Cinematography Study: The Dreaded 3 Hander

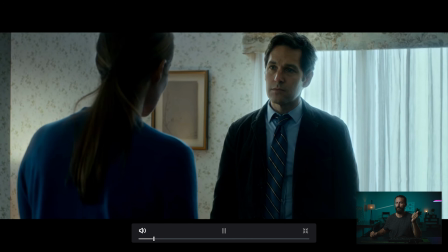4:10 Little haircut there just to keep things interesting. Mute that so I don't have to hear
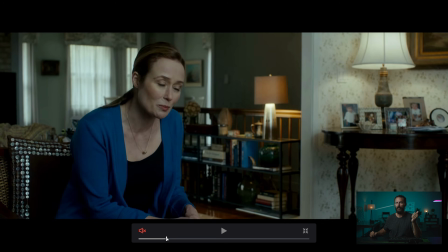4:15 it. Okay, so let's talk about the geography if we go to the wide shot and what makes this scene challenging, and could it be possible to do it any easier?
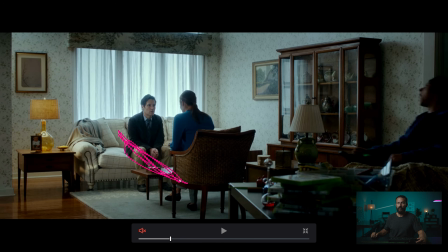4:25 It's tough because, again, this is much like when we looked at Rocketman. Okay, this little two-hander here, this is the office scene, right? Anytime you have two people talking, they're confronting each other this way along the line, okay, at each other, as opposed to sitting both on the sofa.
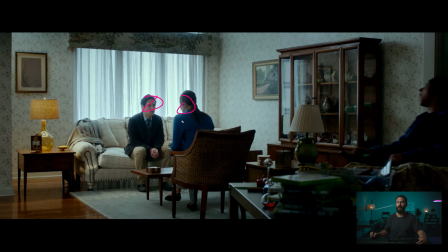4:41 That would change our coverage. These two are at each other, right? So this becomes our office scene. And look, behind we have the windows. Now, it doesn't matter if those are real or not. We've got shears. No curtains, just shears, which means the light is going to spread all over the place.
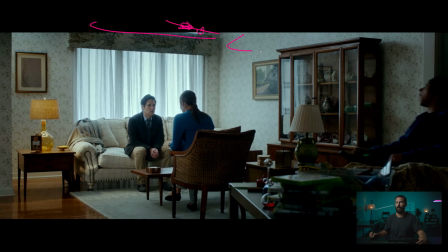4:53 You can feel, right, there's something up here as well, a little window source that is adding most of the room tone. if you can, it's great if you can. You know, even if this thing doesn't exist, we actually did this on the film that I shot, where there was basically modern windows that look like this, and all we did was add this fake thing here,
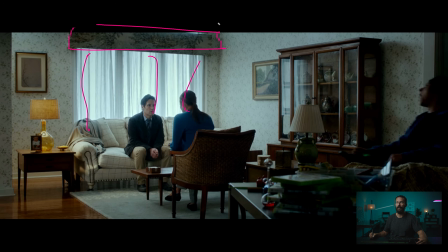5:12 and then put the curtains down from the fake thing, and then over the top we had an area that we could push room tone in. So this is a great little idea. Even if this doesn't exist, these things are really easy to build out, and if you give the production team enough lead time, you can get these done. Right? They just clip onto the walls here. It's super, super simple to do. These shears weigh nothing. Then you put the hangers from here.
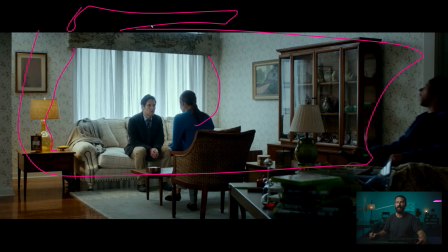5:32 And if you're gonna 2-3-5 it like we are here, and we don't have to see up here, that just gives us a little tiny cheat to get more ambient push in the room. Because what you would have to do, if this didn't exist, right? And let's say now the whole light goes this way and all of up here gets dark.
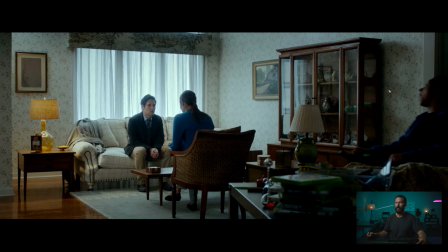5:48 It gets really hard to push light into here. Even if you want it to be nice and down like it is here, it just gets hard to get any push into the room. So what you end up having to do is you have to do the above the scene wall busters. You've probably seen this on every behind the scenes for movies. You just need to carry the light further into the room, right?
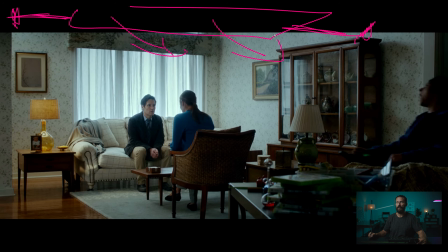6:06 Phantom Thread is probably the most famous for this. You see the architecture of the ceilings in those locations, and every, whatever it is, 6 feet, there'll be another light mat that just helps carry the light so it feels nice and even as you go along.
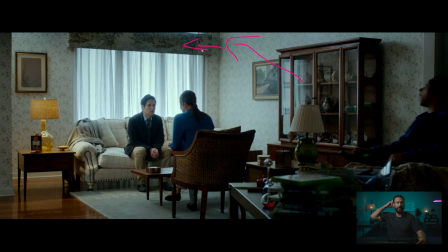6:19 But it's really, really hard to do. So a much easier way to do it is get these things, put those inside the frame, figure it out with your 2-3-5 with your little Artemis, and they go, okay, let's just plant it here. And then above that, we can push in more level. It looks like it's broken up, right? That's just a little trick.
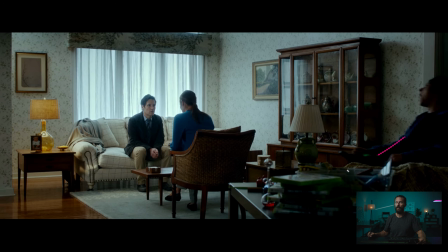6:33 But going back to our scene here, we're in between these two. He's gonna come around and stand in this spot, okay? So number one, if we know we're gonna get this wide, right? Well, it would make sense then in our coverage in here that we would want to be on the other side of the line, right?
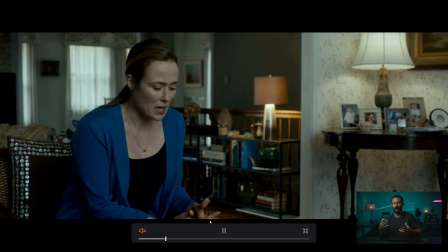6:50 I guess it only really works because we get interrupted by the entrant of the third person, right?
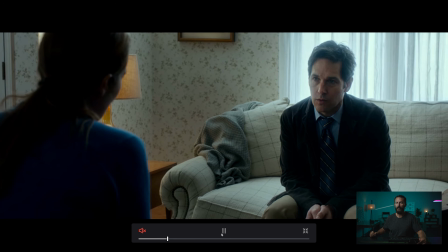6:56 The guy in the wheelchair. We see him come in because you would want to play it this way.
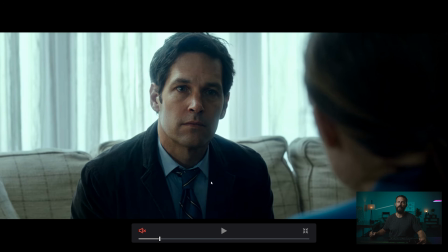7:01 Where is it? Come on. You'd want to play everything this way, right? But then we want to key from the other side over here. But that doesn't work. Keying from over here doesn't work because in the wide, we see that there is nothing over there.
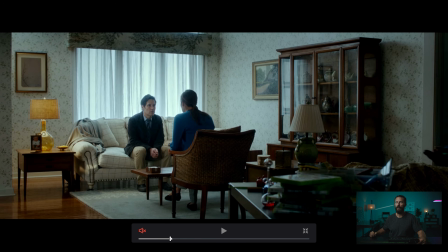7:14 Right? Where are you, wide? We can see that there's just a wall. And we're using this as our key for any sort of shape in this early stuff, right?
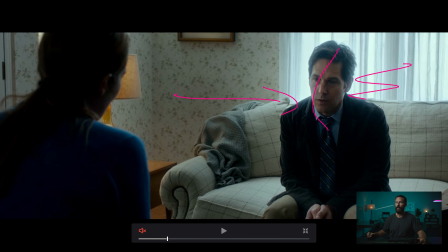7:25 Like we're just, well, let's carry this level, split it down this way, split into darkness here. And we're really in no man's land because there's really no key source. We're just saying, well, this is going to be the side that the key comes from because we can choose.
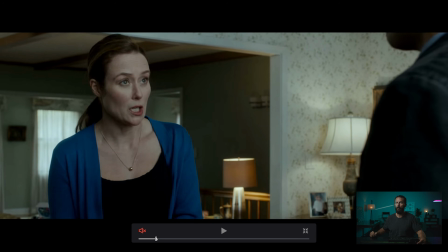7:38 But it makes it really, really complicated jumping around because now we have to light every single time we're changing lots and lots of things.
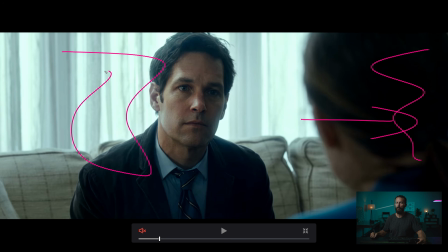7:46 We're changing the neg placement. We're changing the key placement for all of these frames bumping in and out. It's just not simple, all because we're facing that window, right? And that it might not be because, oh, we really wanted to face the window.
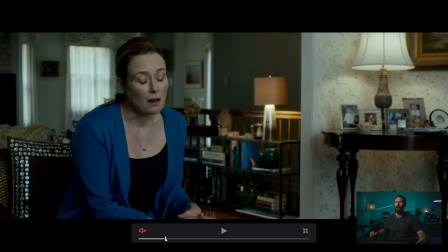7:58 It might be because in our conversations with the director, we need this entrance, right?
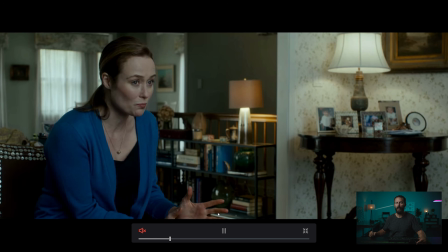8:03 This entrance of this wide shot. We want to see him cutting across the back of the frame, right?
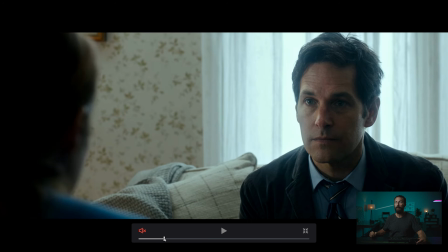8:09 Maybe that's the entire reason that we are parked this way. But it seems like you could, in this space, eliminate a lot of work.